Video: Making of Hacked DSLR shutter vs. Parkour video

This is my custom intervalometer device, but really it's an Apple mouse that I doused with nail polish remover and caught on fire on my balcony.
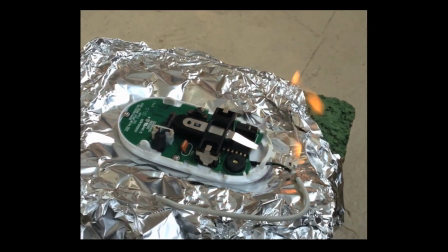(0:10) Just sort of like a little barbecue. Whoa.
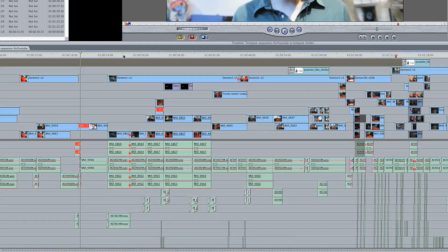(0:13)
A lot of the challenge was the sound work and just sort of filling in the blanks to help complete the story,
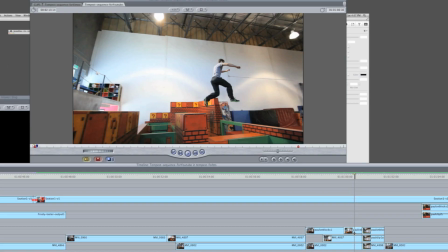(0:20)
make it believable and also interesting. I wish that this device actually existed.
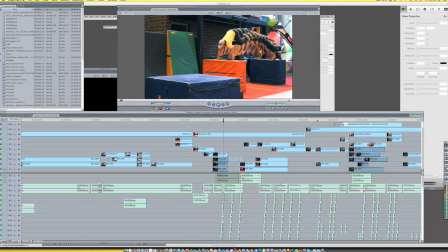(0:27)
Also was having trouble finding a good sound effect for whenever there were echo trails happening,
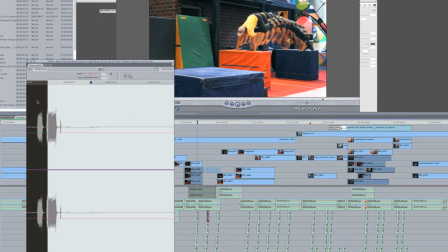(0:33)
and I sort of came upon just this quick little blip sound, which I thought was kind of nice.
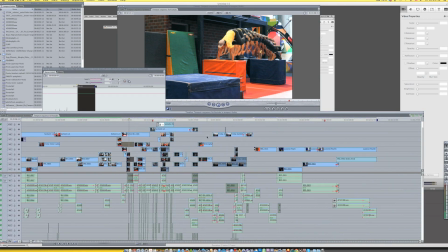(0:39)
For a while I was trying to look for camera shutter sounds.
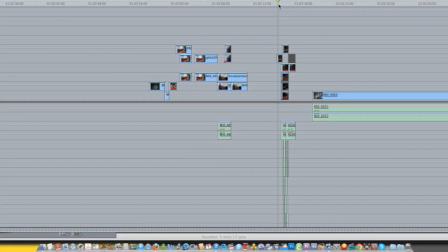(0:42)
All the ones I found, like, they were cool, but then when I put them together and used them a bunch, they just get old after a while and kind of boring.
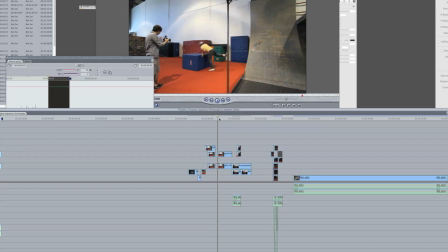(0:50)
This was one version. There were a couple of shots that I didn't end up using just for pacing.
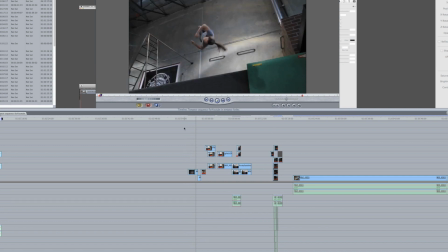(0:58)
I just kind of wanted to get through the video. But these guys were so talented and they did so many different tricks and stuff.
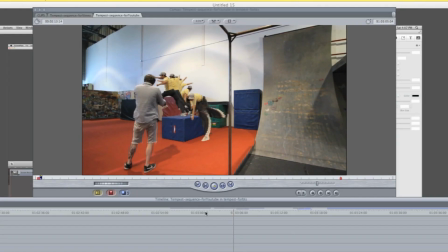(1:04)
And I wish I could have shown them all. When the device is sort of smoking at the end,
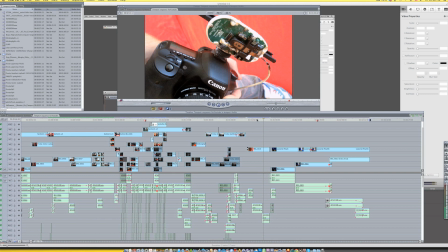(1:11)
what I did with this was just filmed it on my iPhone in my apartment.
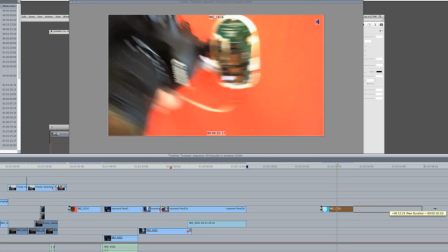(1:18)
And the red that you see behind the camera is actually a red towel.
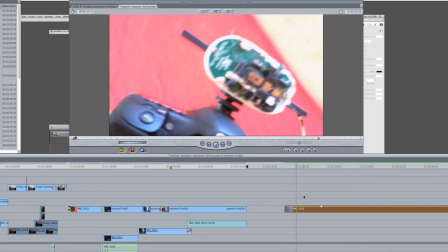(1:23)
From my apartment. You can see my carpet and you can see the edge of the towel there while it's smoking.
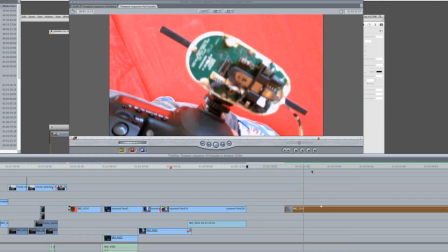(1:30)
It really was smoking. I put a bunch of nail polish remover on it and lit it on fire.
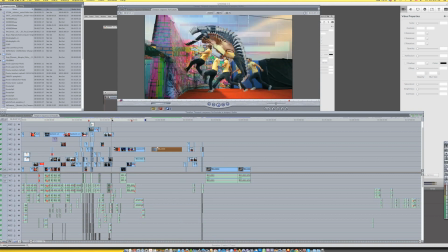(1:35)
The artifacting comes from a plugin called DigiEffects Damage,
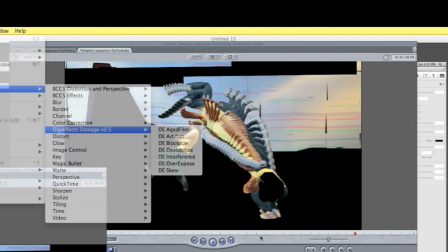(1:41)
and you can do artifact and blockade and all these different cool things that give it that pixelated damaged sensor look.
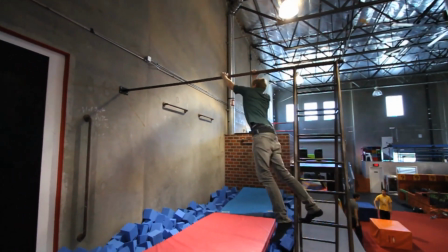(1:49)
It was kind of fun to play around with. Let me just say that they make these tricks look so much easier than they are.
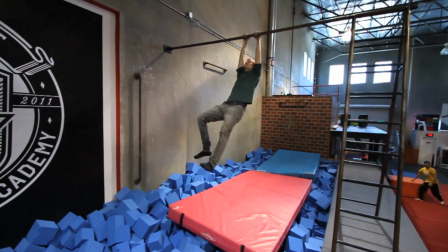(1:56)
I got up on the bar here.
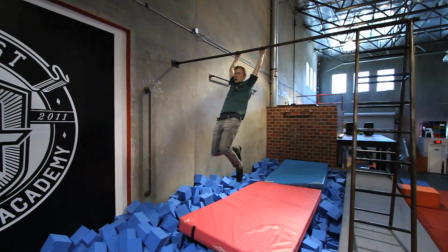(1:59)
I really need to start working out because I could barely swing, much less do triple flips.
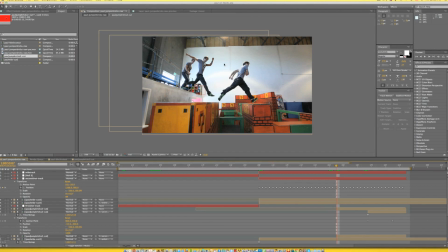(2:06)
Here we are in After Effects, and I want to show you kind of how I did this effect.
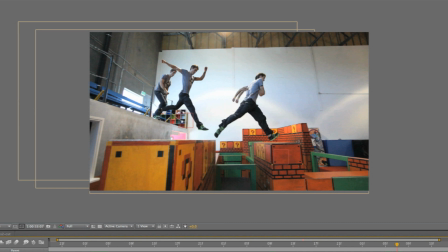(2:11)
Here you can see the digital copies of Paul as he's jumping on the Mario blocks.
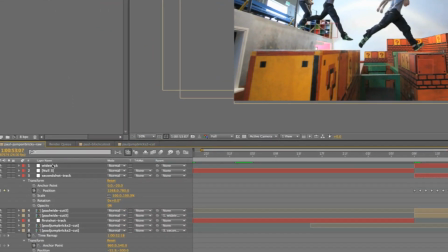(2:18)
Since this was a handheld shot, I used null objects in After Effects to track the footage as it goes along.
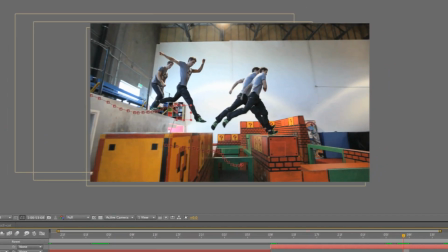(2:25)
So you can see how I move forward each frame. This box is tracking to the little cubbyhole up here. And I also did a second null object that tracks to this little dot on the Mario block.
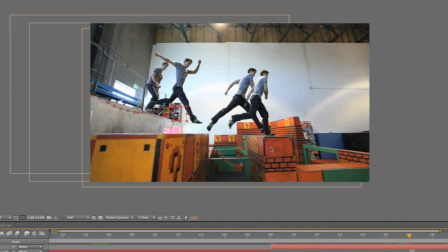(2:37)
And what that lets me do is, once I have everything cut out, I can track each one of these freeze frames of him to the scene, so it looks like they're kind of floating with the scene as the camera moves.
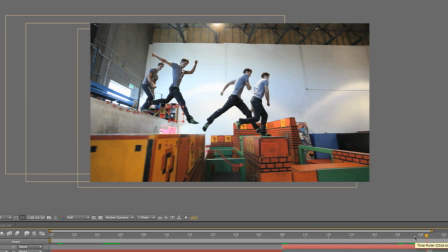(2:53)
This is actually one of the tells that this is not a real video,
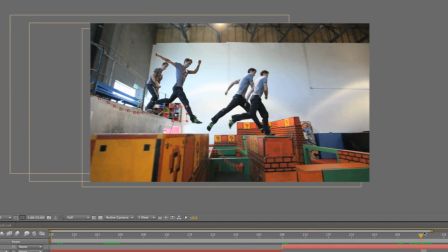(2:56)
because if there was a device out there that was able to freeze images in this way, the tracking part of it wouldn't happen.
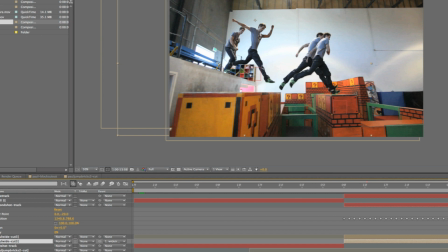(3:05)
This is what it would look like. I'm just going to take freeze frame right here and make it so it's not tracked with the scene.
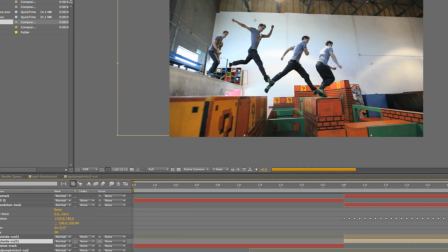(3:13)
You can see that it just sort of floats with the camera as it's basically in the same spot on the sensor.
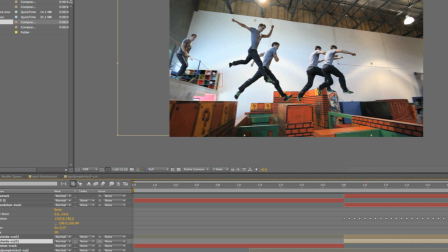(3:20)
Would make it look messy and kind of uninteresting if all the freeze frames just sort of went with the handheld.
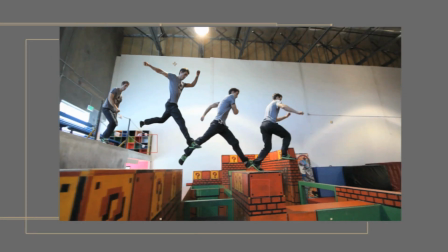(3:26)
It would just clutter up the screen. So by locking it to the scene, it actually makes it a little more interesting, like it's actually there.
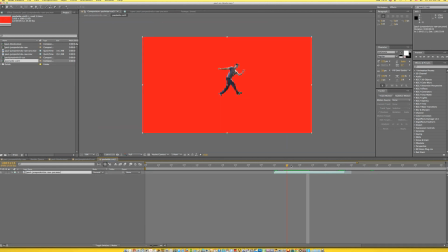(3:33)
And in order to make the cutouts, I used this tool called the Rotobrush tool in After Effects, which has completely saved me.
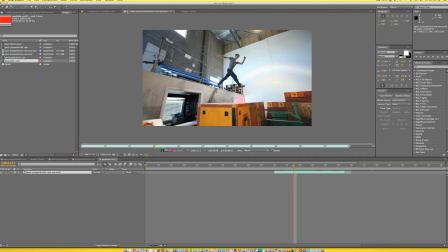(3:42)
I don't know if I'd be able to do this or have the patience to do this without that tool. You can see Paul completely cut out here, and that's because of this Rotobrush tool.
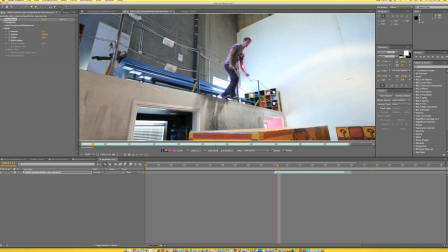(3:50)
How it works is, it's like a paintbrush.
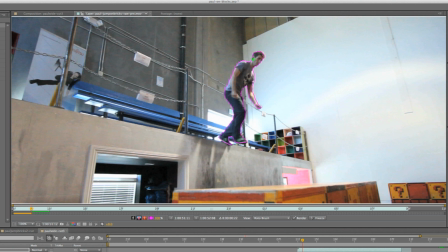(3:53)
You can paint over an object and it will be smart about finding the edges of that object if there's enough contrast around it.
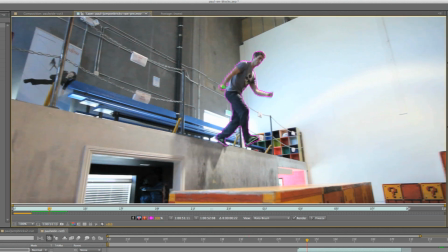(4:00)
It still takes a lot of time, but you can go frame by frame and follow the object as you go, and it'll help you.
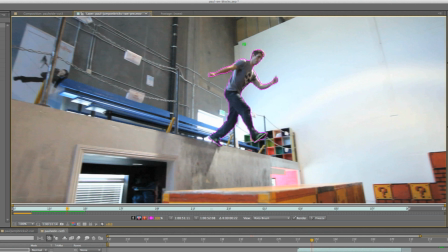(4:07)
It'll kind of stick to the edges as it moves, but you know, every other frame or so you might get to it and it'll look like this, and you just have to tell it, no, you want to keep on him here, here,
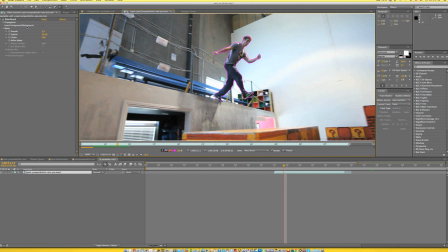(4:18)
and you go frame by frame until you have it all cut out. And the cool part is that there's settings in Rotobrush that you can make the edge smoother,
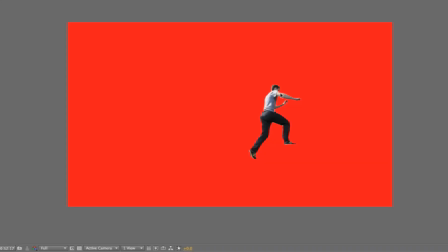(4:27)
you can have a feather, and once I have that cut out, I can basically freeze frame at any point and then duplicate the footage and have the footage keep going on top of it, so that this layer, which would be a freeze frame here, stays as the footage goes on.
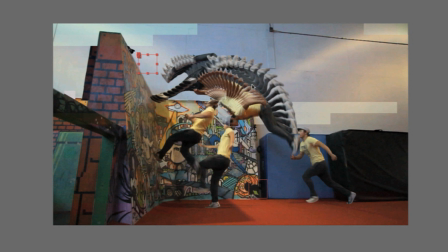(4:45)
Hopefully that makes sense. I wanted to make this scene really screw up as if the sensor is burning through. And so what I did was, and I'll move this to quarter resolution because takes a while for this scene to render. There's so much going on.
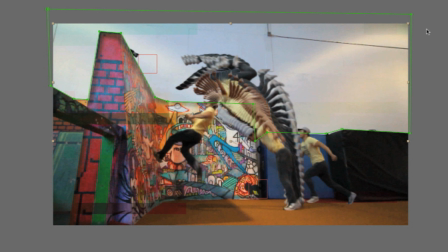(5:00)
There were different areas, like up here, the white wall I masked off, and then I added some separate effects to that.
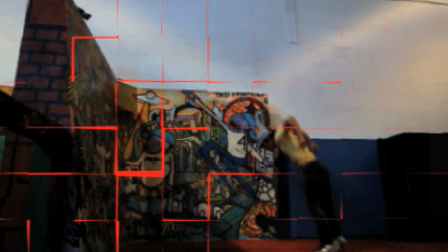(5:08)
There's this plugin called Pixel Poly that's in After Effects. That's just an animation that sort of makes it look like there's cubes coming apart.
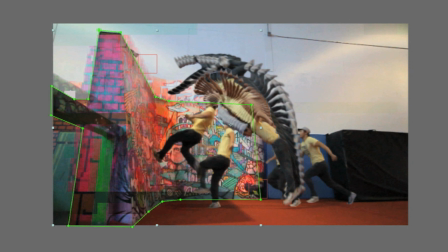(5:18)
I masked off different parts of the frame and just color corrected each part sort of screwy, so it looks like everything about the sensor's coming apart.
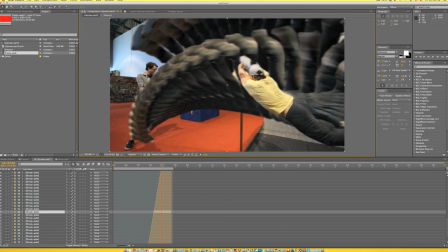(5:26)
Here's a Frosty shot that I didn't end up using of him swinging around the pole. Literally every frame is frozen.
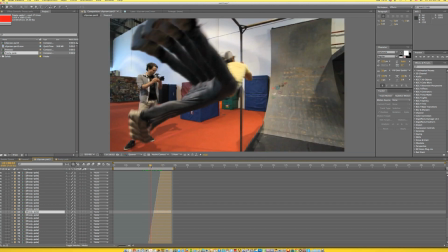(5:32)
For some reason it just didn't feel as interesting as the others, so I didn't use it. But in the same way, I just used the rotor brush tool.
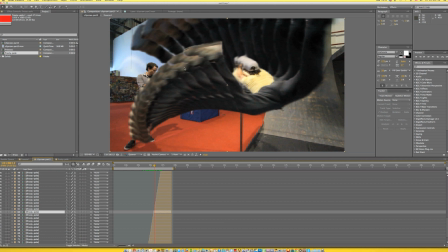(5:39)
He's basically cut out, and after every frame I froze him, and then he travels over,
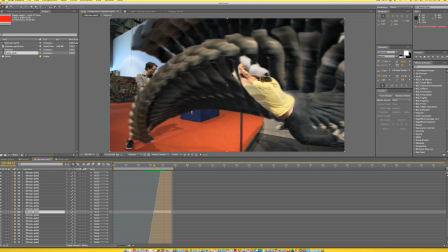(5:44)
or he keeps going basically, but he's cut out so you can see all the frozen frames behind him.
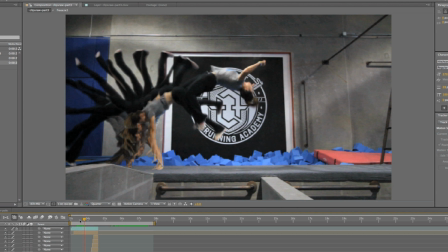(5:49)
This is Lucy Romberg. Everyone was so talented that helped me out, and this Tempest Freerunning Academy is amazing.
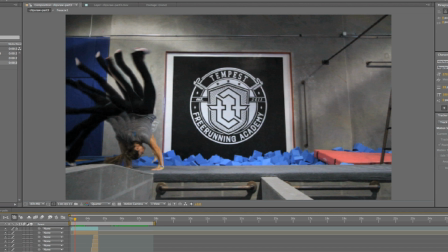(5:57)
You should definitely check it out if you're in the LA area. They teach classes, you can sign up to use the facility. They have lots of really cool areas, as you can see some of them in the video, to just sort of practice and get better.
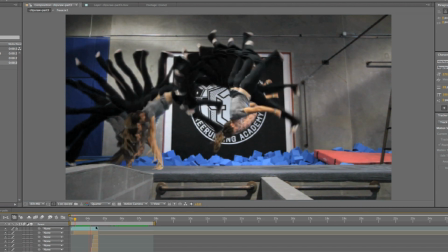(6:09)
Some of these shots, it just seemed more interesting to me not to have every frame frozen, but just some of them, and especially since the trick was supposed to be that when she touches the trigger on her palm,
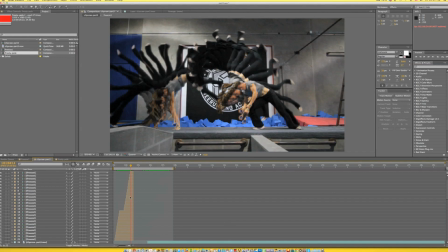(6:21)
that's when the copies happen. And in the same way, the same trick happened. Each one of these layers is a still of her.
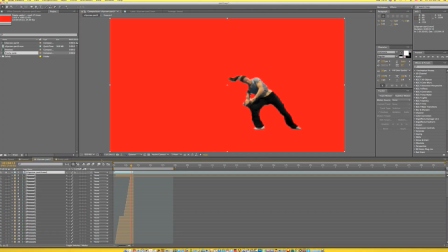(6:28)
Still, still, still, still, still. And then on top of that is the footage of Lucy just completely cut out so that you can see the stills behind her.
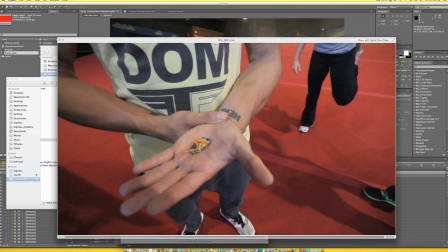(6:35)
The chips that they're holding are basically just broken off pieces of an old stick of RAM that I tied a battery to with wire.
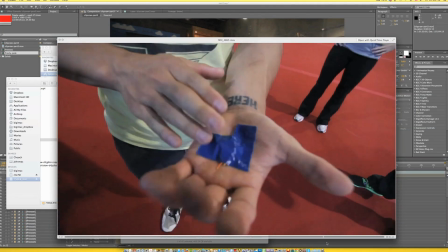(6:43)
I thought it would look convincing enough for quick shots.
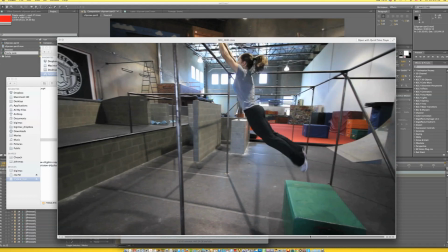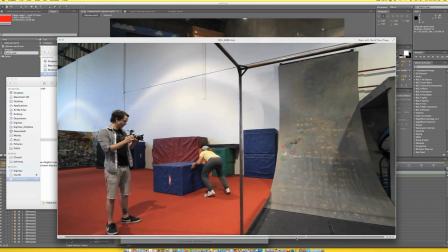(6:55)
Some of the tricks almost seem more impressive without the effect on it.
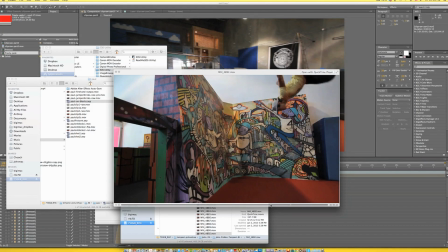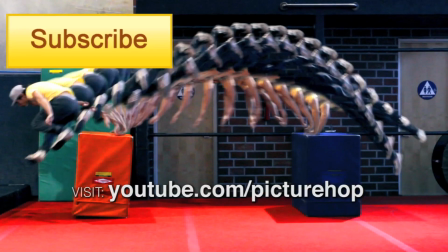(7:12)
If you haven't already subscribed to this channel, Picture Hop 2, or the main channel, youtube.com/picturehop, please do, and I will talk to you later.
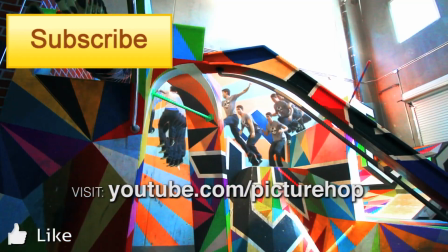(7:20)
Thanks, guys.